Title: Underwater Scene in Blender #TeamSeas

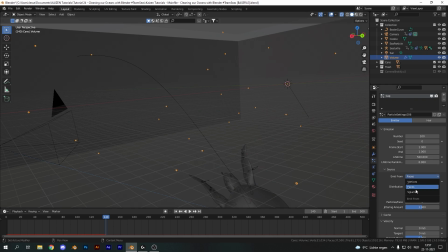8:06 Now you want to emit this from the volume, so not the faces but the volume, and we should be getting all of these nice looking caps in there.
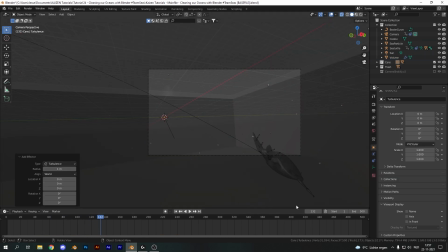8:13 Now because we do want some movement, I am going to add in a turbulent force field.
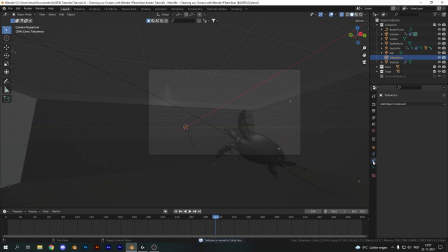8:18 So add it in with shift A, and I'm just going to move it to the main collection and set the strength to something like a 0.1.
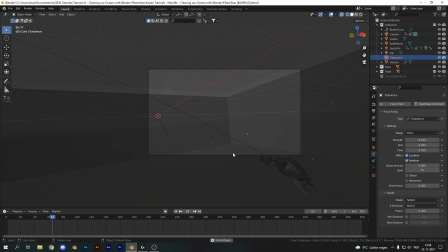8:24 And if you play this back, you do get some movement going ever so slightly, like it's actual drifting trash.
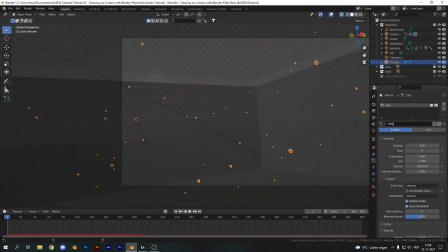8:31 Now let's rename our particle settings to something you can remember. I'm just going to name it this one, and that's done. Now add in a new particle system, which I'm going to name straw because I will use the straw object here. Use the same setting, so this one, and click the 2 icon to duplicate it.
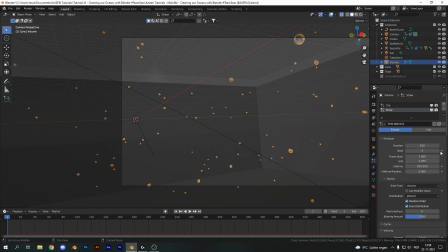8:47 Now I'm going to change a few settings again, especially the seed, the amount, which can go down in this case. And for the object, obviously I won't use the cap, but I'll use the straw. I'm going to change the scale here, and I think everything else can stay as is.
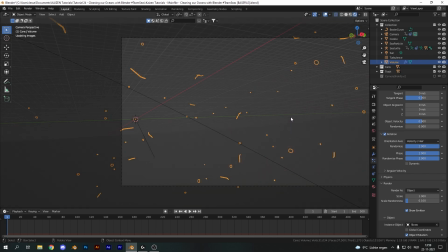9:04 And the straw object is looking nice as well. If I turn off overlays and in render view, you can see they are both in there and they are looking fine.
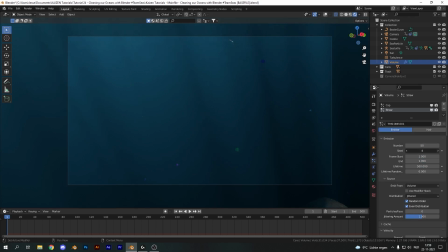9:13 I'm just going to change the seed for the straws until I get one that I like, and also the amount. Just fiddling around with it until the result is looking good.
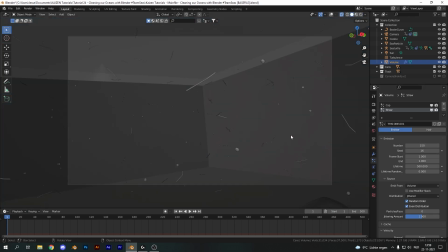9:22 All right, so I'm happy with this. I'm just going to add another particle system, and this one can be the bag. So I'm just going to rename it. I'm going to use the same particle settings, but making sure to duplicate them again and just changing around some of the parameters with the number. In this case, using the bag object and changing the scale to something like a 5 or so.
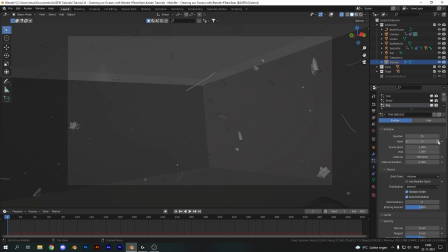9:42 And the scale randomness can go up as well to 0.5. And I'm going to change the seed until I'm happy with what I'm seeing. And I think this one is looking fine. Now for the fourth trash particle system, I'm going to use the cans.
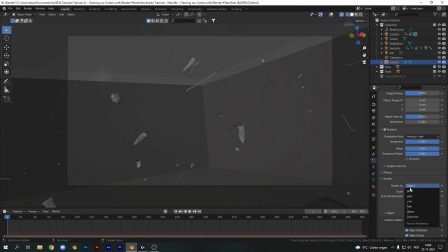9:57 So duplicate everything again, set the number to something like 25, change it from object to collection and use the cans collection. Make sure to check on pick random, set the skill to about 3,
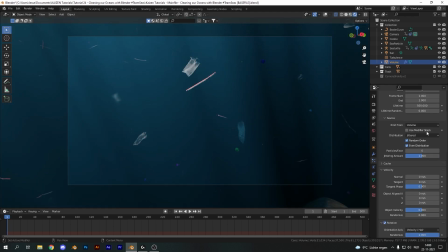10:09 and now just fiddle around with the seed again until you get something that you're happy with. Making sure to change everything, and I think this one is pretty good. Yeah, this one is pretty good, so I'm gonna go with this one.
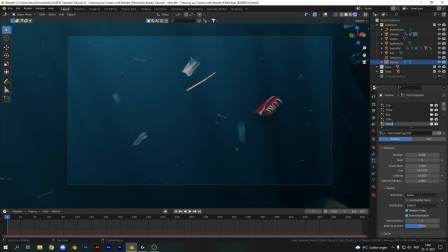10:25 Now for the final particle system, this is called sea particles, and this will be a different one. I'm just gonna reuse the same settings again, so this one, and making sure to duplicate them. Set the number to something very high, like 20,000. This will add a lot of caps, which is looking pretty cool, but it's not what we want.
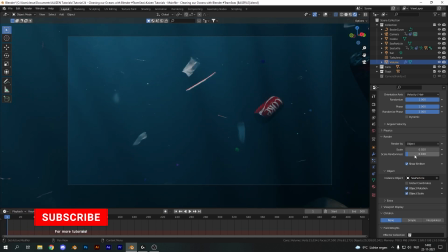10:43 So change the object from cap to sea particle. Set the skill to something like a 0.02, skill randomness to 1.
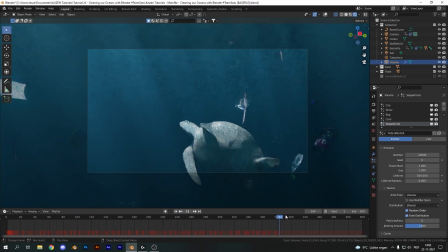10:52 And now we will get just a bunch of these light reflecting particles, which are emulating just the regular particles you will see when you're underwater.
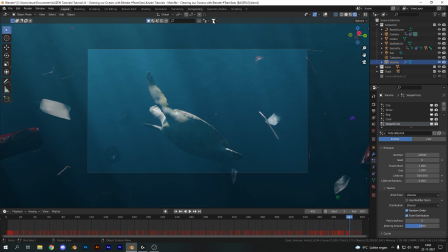11:01 So let's render out a single frame and take it into compositing.
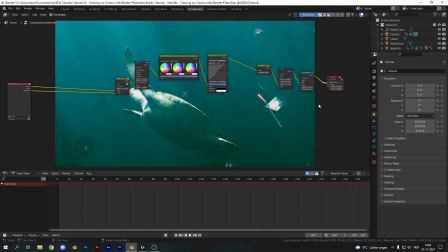11:06 Now I will just walk you through all of these nodes that I've already set up for the compositing here. They are also in the base file, so don't worry, you don't have to replicate this. Now, first of all, I took the image and the noisy image, which is the
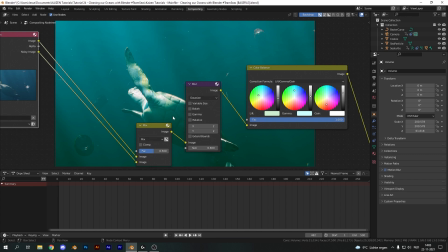11:22 undenoised one, and I combined those to add in some extra grain, which I think fits the underwater scene.
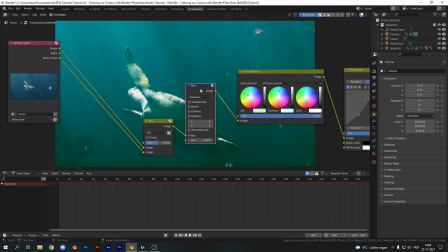11:28 Now also, I do think that underwater scenes should be less defined,
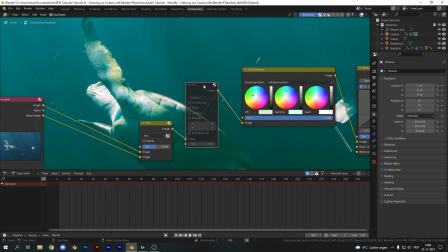11:33 so I added a blur node with a X and Y factor of 2, just to take off these unrealistically sharp edges in our final render.
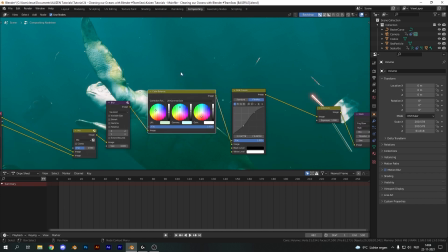11:44 Now then we have the regular color balance node, which is just to change the color.
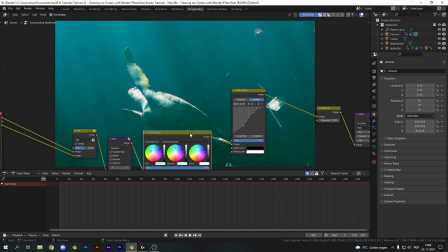11:50 Obviously you can change it to whatever you want. I think something like this works, like a sea green color, but you can also change it to a more bluish color if that's what you prefer.
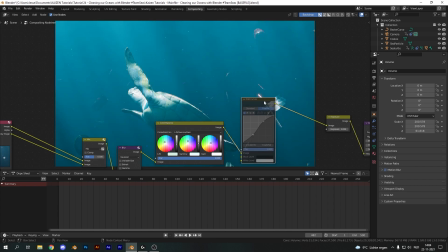12:01 So something like this, for example. Now the RGB curves node obviously is just there to add in some extra contrast.
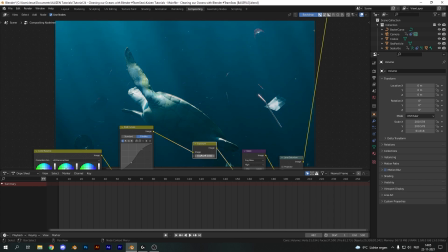12:06 And I've also set the exposure up by a factor of 1 because I thought the original render was too dark.
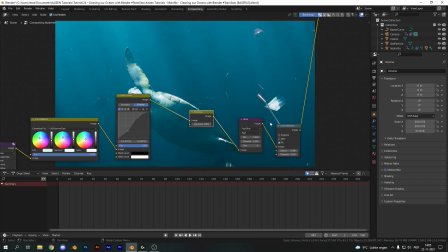12:13 So just adding in the exposure fixes that.
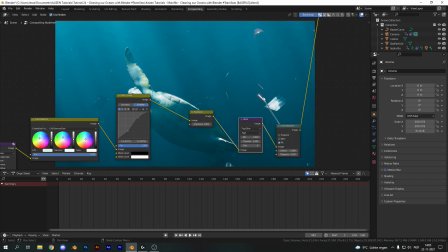12:15 And then we have a glare node, which is just to add some glow around some of the highlights in our scene, which I think adds to the realism of the end result. And finally, of course, we have the lens distortion node, just with the dispersion set to a very low number, so 0.02,
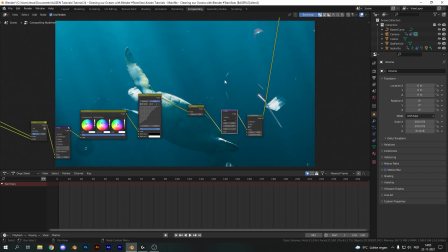12:33 just to add some chromatic aberration around things, which I think adds to the realism as well.
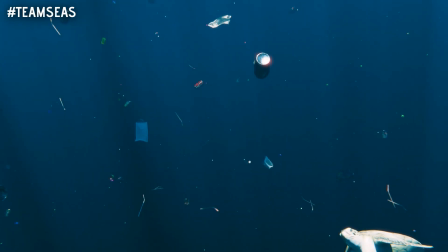12:39 And that brings us to the end result. So I hope you enjoyed this video. I hope you stick around till the end, because all the ad revenue I make from this video will go into the TEAMSEAS campaign.
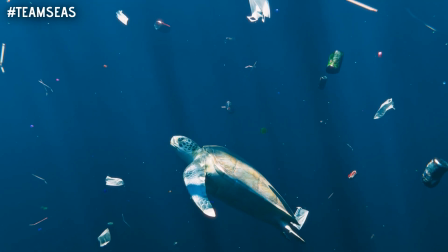12:49 So make sure you share this video with all of your friends. Get me as much views as possible.
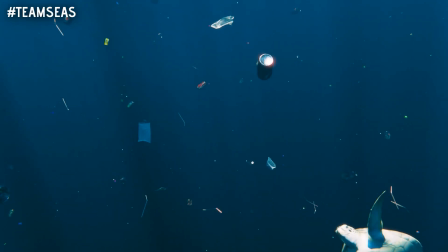12:55 The more money I make, the more money we can donate to this great, great cause. So I want to thank you all for watching, for sticking around until the end.
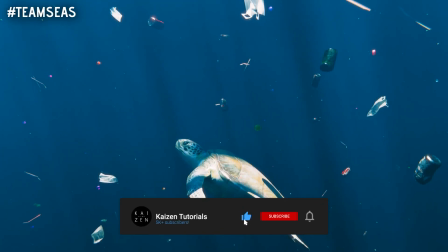13:05 And if you did enjoy this video, then please leave a like, subscribe, and click on the bell icon for further notifications on future videos.
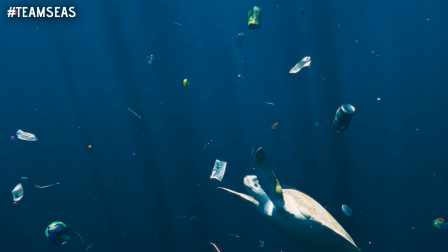13:12 And I hope to see you in the next one.